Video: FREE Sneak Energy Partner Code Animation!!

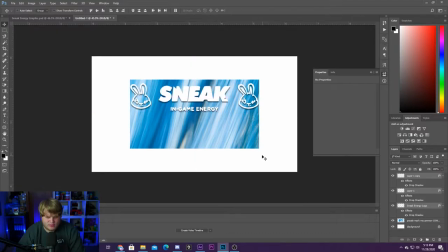[3:21]
We've got our sneak energy logo and you just kind of want to position it inside of your box just like that and you see our bunnies are kind of cutting
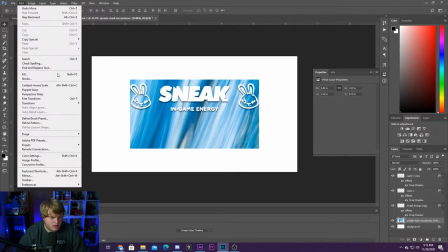[3:28]
off on the uh the rectangle here so we're actually going to free transform our rectangle and make sure it fits the logo inside
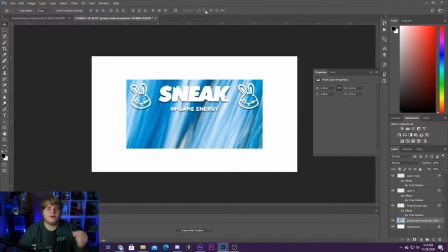[3:35]
so just like that there we go now what we want to do is we want to make our rectangle look a little bit nicer so that the sneak energy
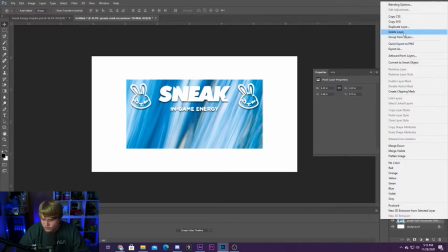[3:42]
logo stands out a little bit more so we're actually going to duplicate our uh our pixels layer down here our background layer and now
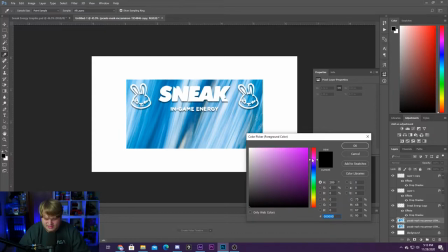[3:50]
what we're going to do is we're going to come over here to our colors and we're going to select two colors that we like I'm going to use kind of like these sneak colors I don't know if these are the sneak colors but I saw a flavor that looked like this and I
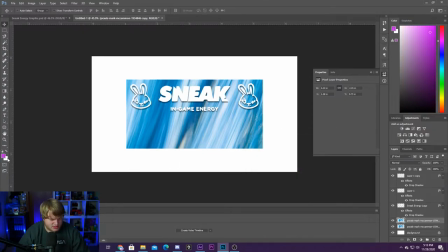[3:59]
thought it looked really good so it's pink and then we're going to select the secondary color here and we're going to make it this kind of light blue they're
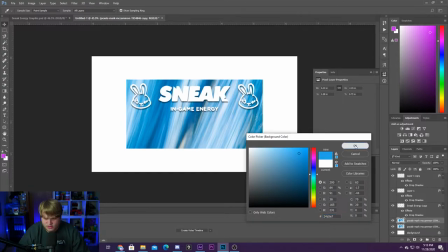[4:04]
very close to the gravity colors actually and then we're going to go like that so we got our pink and our blue and we're
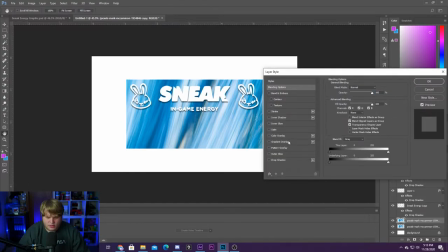[4:09]
going to double click into our duplicated layer that's on top and we're going to go to gradient overlay and we're going to overlay the gradient that we just created with our colors just like that there we go now let's go ahead and move around our angle here till we get kind of a
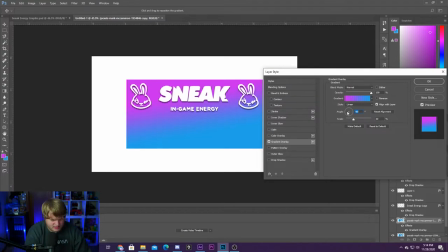[4:22]
cut in half horizontal like that I think it's 90 negative 90 there you go so it's perfectly cut in half just like that that's exactly what we
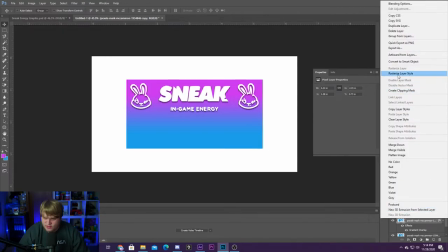[4:29]
want we're gonna go ahead and rasterize our layer styles by right clicking go up to rasterize layer styles and then we can mess around with our
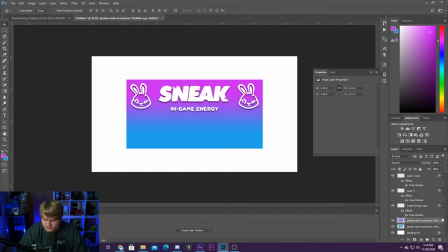[4:37]
blending mode until we get something that looks cool so make sure you're selecting the gradient layer go up to our blending mode and we can kind of go through these I think vivid light was the one that I used so that looks pretty cool but you see you can just mess around with like hard light that actually looks really nice as well um overlay yeah all right uh let's see soft light but you see you can mess around with the blending modes
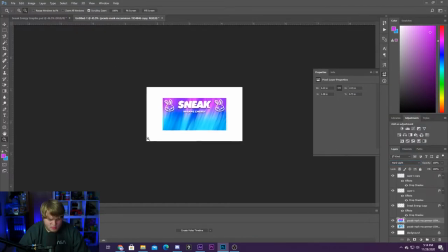[4:56]
here i'm actually going to go with hard light i think that looked pretty cool and it makes the sneak energy logo stand out
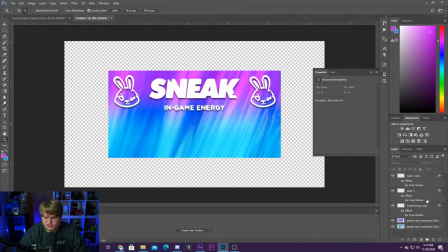[5:01]
a little bit now we're going to merge our background layers since we're done here so we can hold down shift select both of those right click and go to merge layers and now i kind of want to add a little bit of a border to our background so we're going to double click
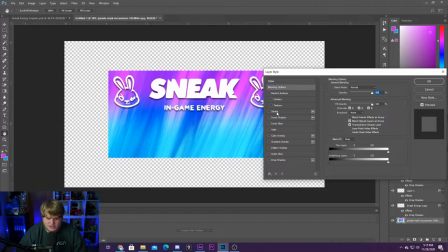[5:12]
and go into the layer styles again and we're going to add a stroke to this and we want the stroke to be white it is already set to white cool and we're just going to kind of move it up like this a little bit beautiful there we go so now there's a bit
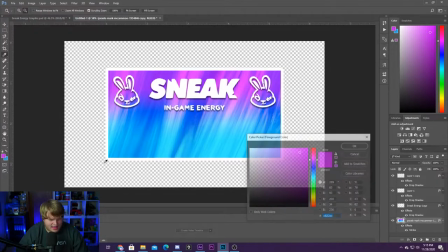[5:23]
an outline around this that looks pretty cool I actually kind of added a bit of a colored background behind the test one that
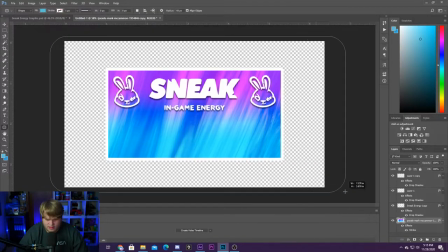[5:30]
I did just so I could see a little bit better so let's make a large rectangle behind this just like that move it to the bottom now we can see
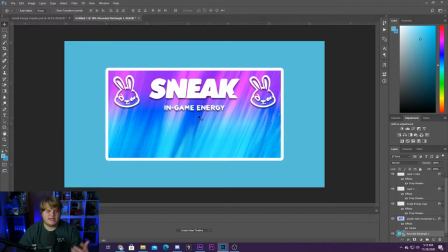[5:37]
what we're doing a little bit better so now it's time to create our text boxes so what we're going to do is we're going to jump down here to our shape layer, I'm going to make sure we grab the rounded rectangle tool. We're going to go ahead and make sure we're not selecting on any other shapes. And we're going to draw ourselves a new shape here. That's kind of the shape of a text box. So that is a little bit too rounded on the corners there.
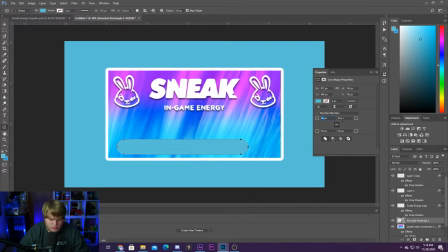[5:57]
So we can go over here to our properties. We can mess with our rounded corners, maybe 30. That looks pretty good. So now we can position this in place and make sure we select a white color, maybe like a little bit of an off white for our text box, just like that.
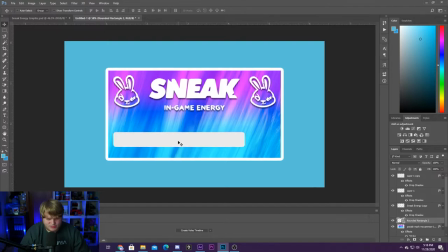[6:09]
And the way we want to make it look a little bit more like a text box is we want to add a drop shadow to it.
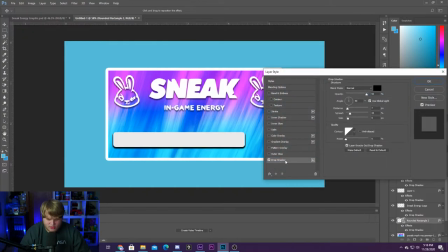[6:13]
So So we're going to go ahead and jump into the layer styles here, select drop shadow, and that is a little bit too dark for us. So let's mess with the opacity a little bit. And there we go. Now we're looking a little bit more like a text box.
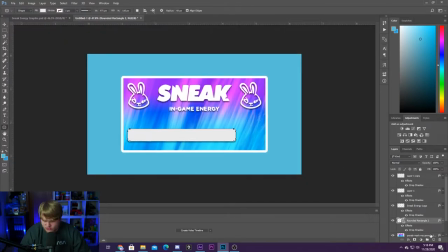[6:25]
Next up, we need to add our apply button. So we're going to grab another rounded rectangle tool, make sure we're not on any other shapes, and we're going to draw a nice little apply button just like that. As you can see, our button is rounded way too much as well.